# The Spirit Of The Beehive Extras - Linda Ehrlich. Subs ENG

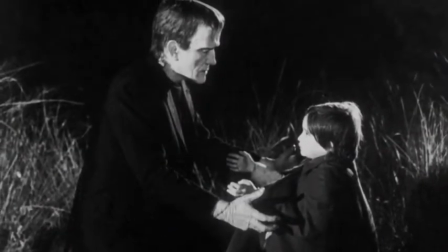(8:12)
Modernist techniques of representation clear the way for that process of mourning,
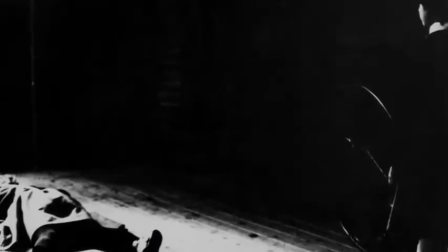(8:18)
which alone can relieve the burden of history. Let's remember that it's set in the early 1940s, in the years following a terribly divisive civil war in Spain, when a dictator, General Francisco Franco, was in power for life. It ended up being more than 35 years of a dictatorship. The film was made in the early 70s, when Franco was still in power.
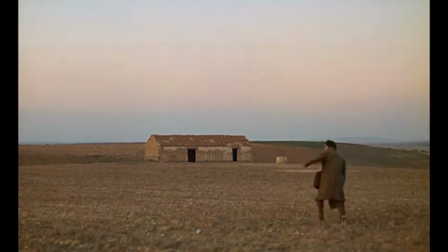(8:52)
I think that a lot of the images of the Spanish Civil War and its aftermath are centered in this character, the fugitive. Unfortunately, he is shown as mute in the same way that the monster in the James Wales film of Frankenstein is mute.
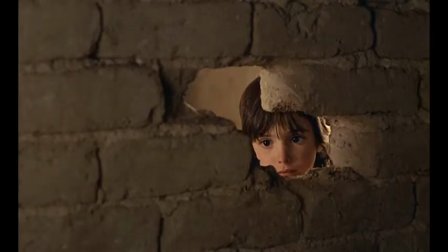(9:09)
So it's a little hard for us to read into the great dignity of the maquis of the freedom fighters through this figure.
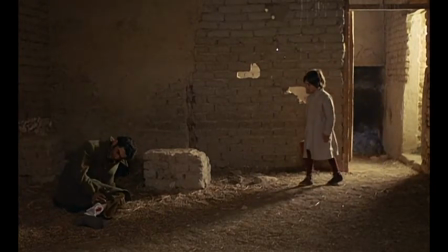(9:21)
The Italian novelist Alberto Moravia, in his review of this film, calls the fugitive a political monster for Franco, and I think that that's an accurate way to read him. Now, after he dies we see his dead body, and it's laid out rather unceremoniously in this town hall.
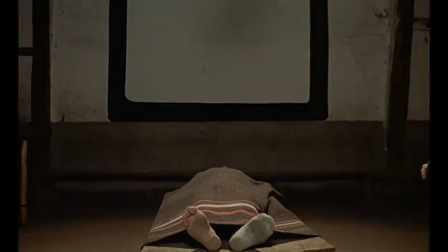(9:44)
In fact, one shoe is missing.
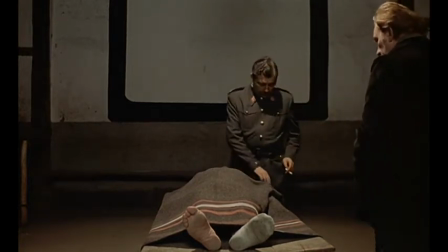(9:47)
In many Anyways, it's the same position as the monster before he's finished by Dr. Frankenstein. Let me talk a little bit about the setting, because I think that the different settings are really in many ways protagonist.
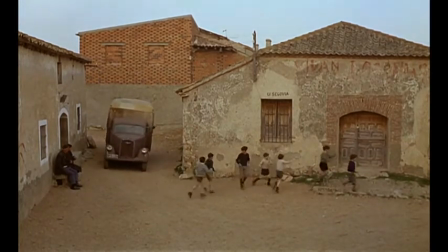(10:07)
We have the small town of Oyuelos, and the village is a microcosm of the entire nation.
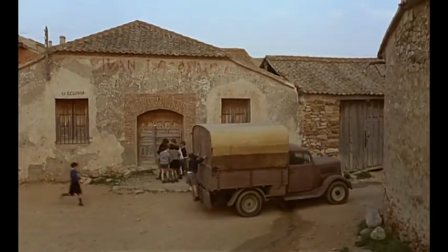(10:15)
It is a village that's closed in upon itself, as I mentioned. It has very few connections to the outside world. The town hall becomes a movie theater, and then later it becomes a kind of makeshift funeral hall. And all of the spaces have this sense of transformation to them.
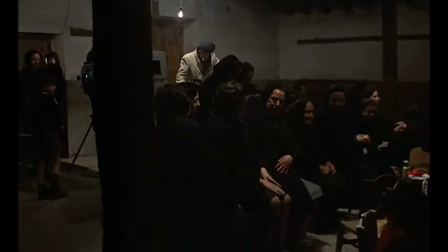(10:34)
Victor Ardithae has written about the makeshift movie theaters of his youth as a kind of refuge, as a place where he could feel connected to the world. It wasn't very easy to get a passport at that period when Franco was in power. The Spaniards couldn't travel abroad, but he felt he could travel by going and seeing
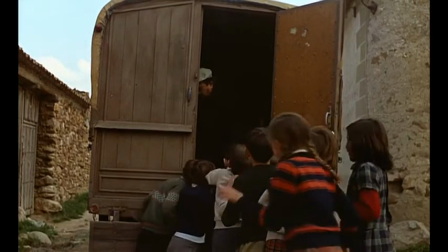(10:53)
these movies that were brought into the village reel by reel in the same way. The inside of the house has a very warm palette, yellows and oranges.
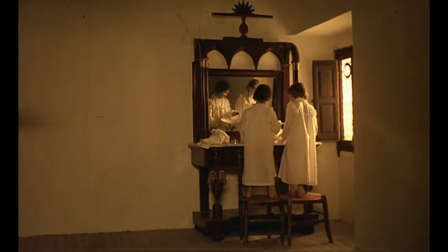(11:05)
In some ways it's like painting by Vermeer, the Dutch master. But you can tell that the house has almost no furnishings inside.
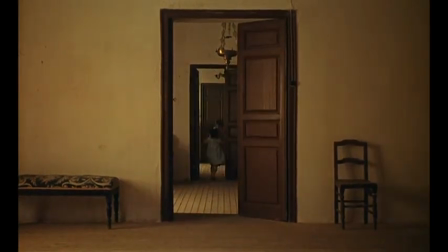(11:13)
This is a middle-class family, but these are hard times. They don't have much to eat.
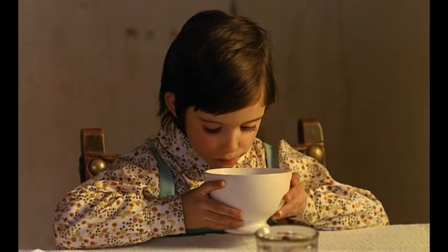(11:18)
You notice it's just a bowl of milk for breakfast, for example. And, needless to say, the most wonderful note are these windows,
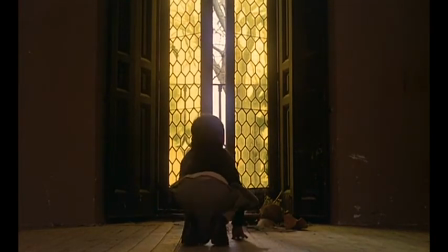(11:30)
these beehive windows that have a kind of honey-colored light that comes through it,
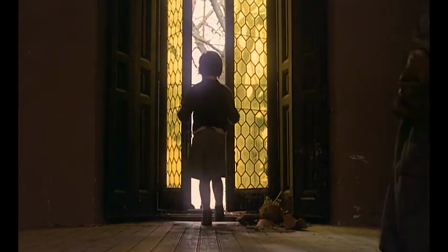(11:35)
and special filters were used to produce this honey color in the light. The house also has within it images of entrapment.
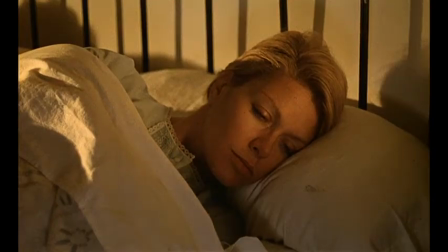(11:44)
We see the bars that are behind Teresa as she's sleeping.
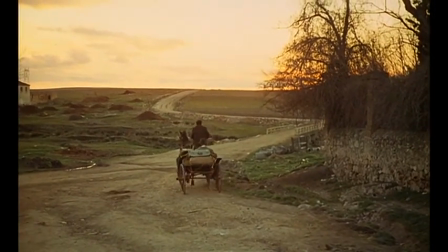(11:50)
But then we have these great sort of wild areas,
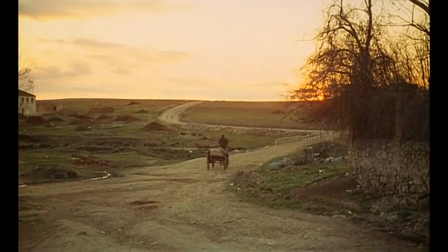(11:54)
the expanse of the Castilian Plain and the woods where these poisonous mushrooms
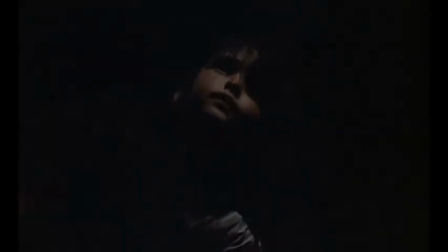(12:00)
can be found and the lake where Anna sees a reflection of Frankenstein. Only Anna is really open to the great outside spaces. She's the only one who goes out to explore, because she has a strong desire to find this Frankenstein figure.